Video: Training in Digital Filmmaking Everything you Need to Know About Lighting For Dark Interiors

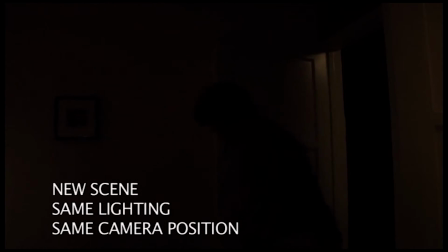990s
So this is when he comes in with a mug of coffee and he tries to sit down and wake himself up,
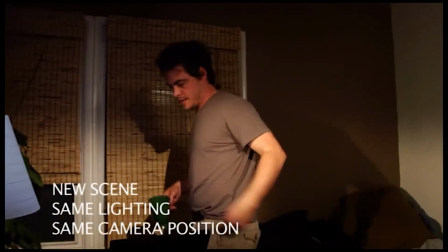996s
and he figures that if he can just wake himself up enough, he could actually start writing again.
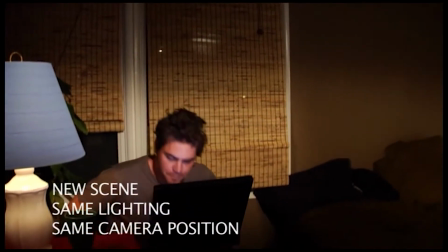1001s
So he sits down with his coffee and he tries to type again, and it doesn't work out for him. So all we did is we just pulled her out of the frame and just put him in there by himself, pretty much the same everything else.
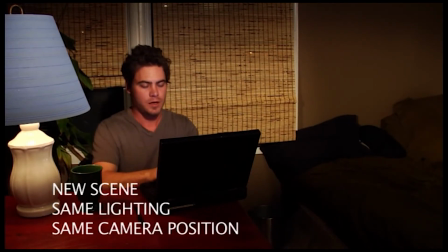1010s
But because it occurs at a different time in the script and in the actual movie, people aren't really going to draw a lot of parallels. Oh wow, this is the exact same angle that they used for this other scene. It's too separated from it.
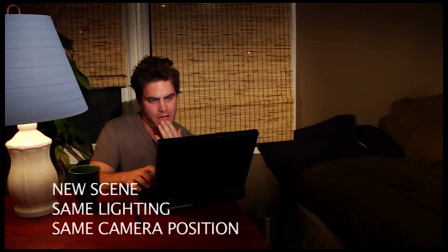1022s
And at the same time, why wouldn't it be the same angle and the same lighting? I mean, while we got the lighting and the angle set up, might as well do all these scenes from this master shot and just have them.
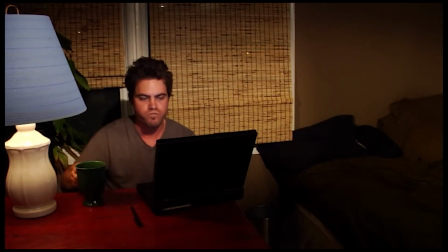1030s
I mean, even if we end up doing something creative later and only just use the close-up, but at least we have the master shot of this particular scene and it works. It's the same lighting. I mean, he's got the same desk lamp and he's got the same ceiling fan lamp, and they're always going to be lighting this room in the exact same way at night.
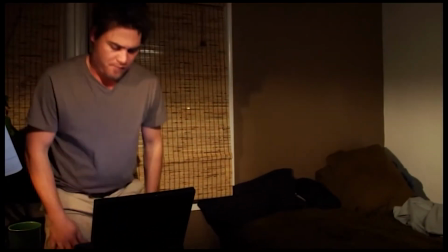1047s
So we might as well get all the shots that we need while we have them. We just have them do a wardrobe change, and we do all the things that we need from this particular angle, and we move on.
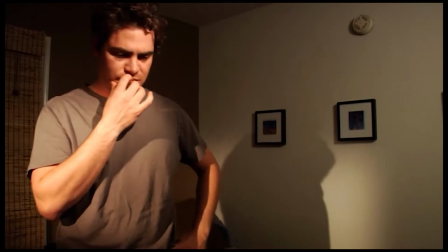1054s
When you move the camera, you never have to go back to this camera position ever.
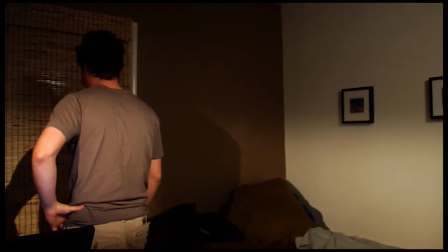1059s
That's it, if you get all your stuff. And that's how you take a 2-day shoot that we did in this particular location,
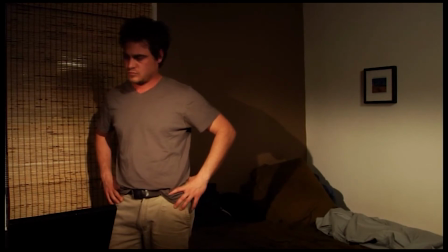1065s
and you shoot 8 days worth of stuff in 2 days by not moving the camera every single time,
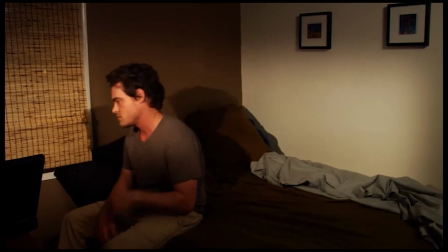1071s
and also by having flexible actors that can do that kind of a thing. Like the way David is in a situation where he's very responsive, and if I say, okay, well, we're switching gears right now,
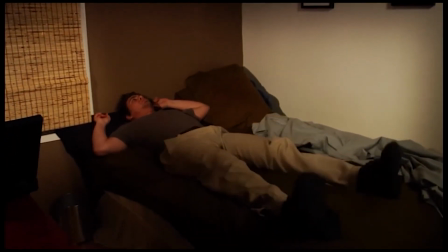1080s
we're going to do one shot from this angle so we can save time, and I'd like for you to do this scene. He says,
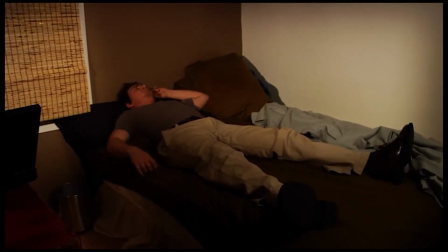1085s
oh yeah, great, give me 5 minutes to rehearse it and I'll be right back. And he does it and it's done. Now let's talk composition again.
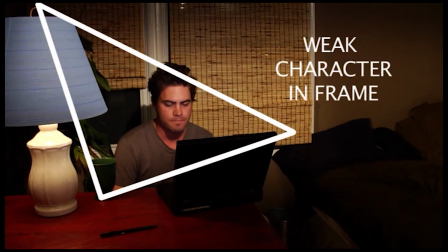1092s
There's Jake, and he is the weak character in the frame. He is being completely trumped in height by that lampshade in the left-hand side of the frame,
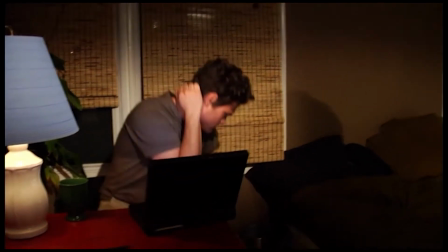1101s
and he appears so small in the frame and so kind of powerless. Now when he gets up, that's a whole different story.
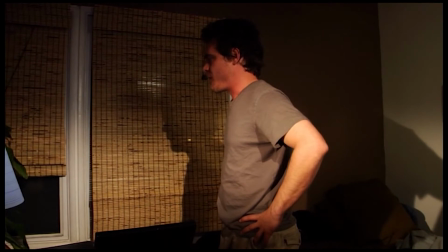1107s
Usually when people get up, especially after being seated and frustrated, that means they're trying to commit to some kind of an action.
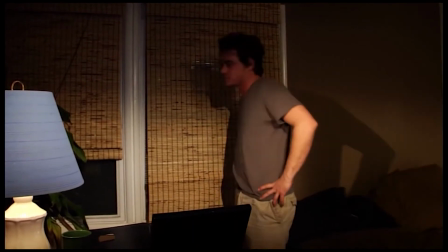1114s
They're trying to figure something out or do something. They are becoming masters of their own destiny.
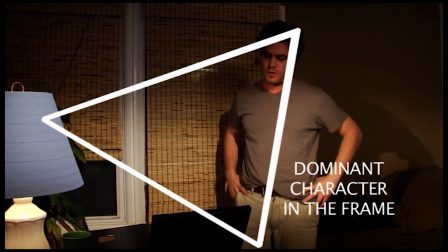1119s
And when he goes into that kind of a mode, he becomes again the dominant character in the frame. And the lampshade has been trumped, and so is the computer. He's higher than both of them. He's kind of taking a bird's eye view of the situation and trying to figure out his next move.
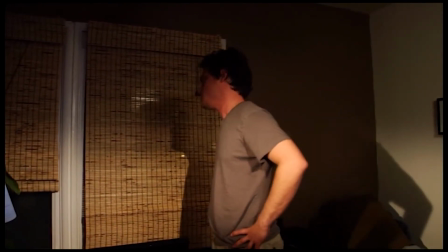1133s
Now, in this particular situation, of course, he can't figure anything out. But it's visually,
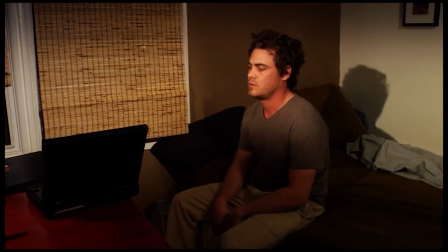1139s
the camera is accompanying him visually along his voyage of self-discovery, of trying to figure out, okay, well, I can do this.
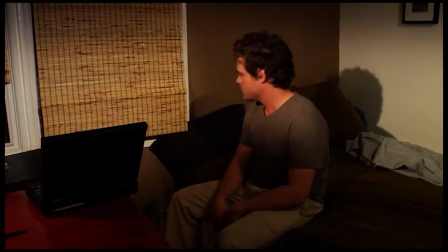1146s
Well, maybe I can't do it. All right, no, maybe I can do it. No, I can't do it.
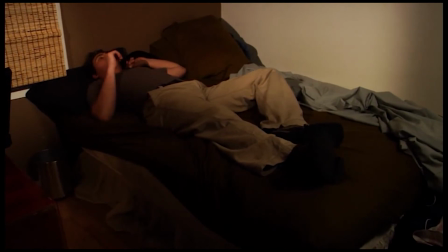1150s
The camera can come along visually with this voyage of introspection, especially in a movie like this, which was almost entirely narrated. It's nice to have the camera helping you tell the story as you go along.
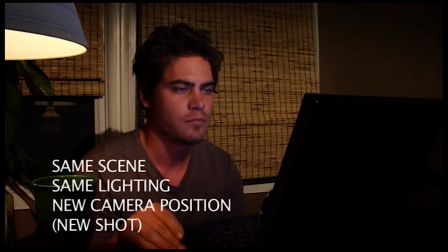1164s
Okay, so this is the same scene, same lighting, new camera position, so it's a new shot. Remember, when you change the camera position or the framing, it's a new shot. If you're just starting and stopping the camera, it's just another take.
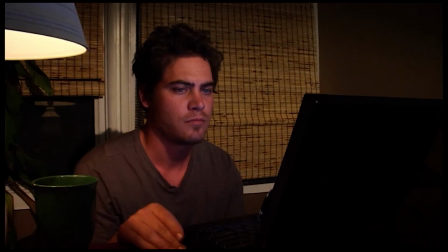1175s
But if you change the camera position or change the framing or the angle, then it's a new shot. So in this particular situation, you see that light panel right there in front of the monitor, in front of the LCD of the laptop. That's because we had the laptop rotated in this direction. At first we didn't see it, but then we caught it in the production monitor.
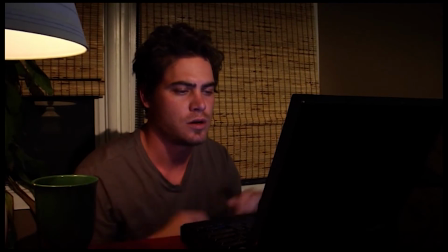1193s
So we had our actor rotate the laptop. We didn't go and actually move the camera off to the right side. We didn't do anything lighting-wise. It's just blocking. We just blocked the prop differently.
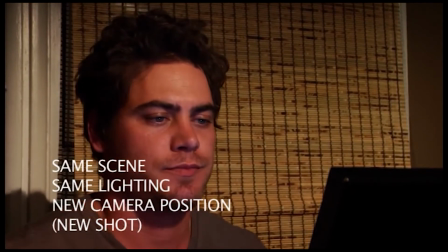1204s
So now this is the same scene, same lighting, new camera position, so it's a new shot. We just changed the camera position and the framing, And that's all it is.
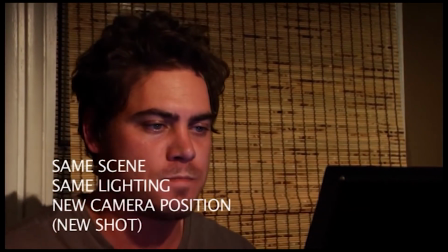1211s
So it's a new shot. It's not another take. It's not another scene. It's the same scene, same lighting.
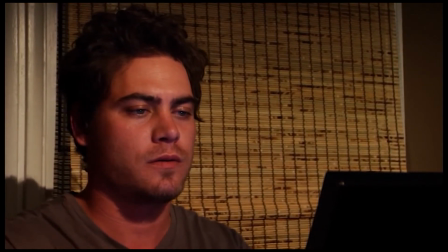1216s
So after this, we went ahead and panned the camera over to the right-hand side, and we took another shot of him actually getting into the bed.
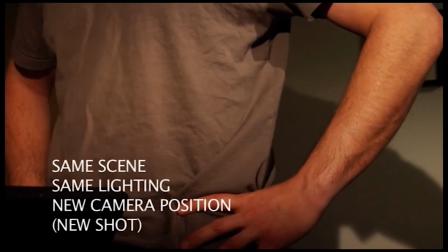1223s
So it's the same scene, same lighting, new camera position, new shot. Not another take.
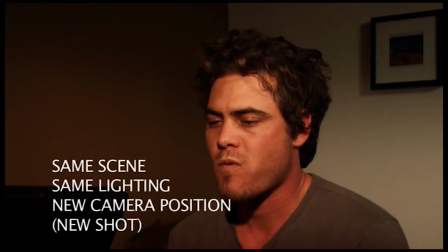1229s
This is a new shot, same scene, same lighting.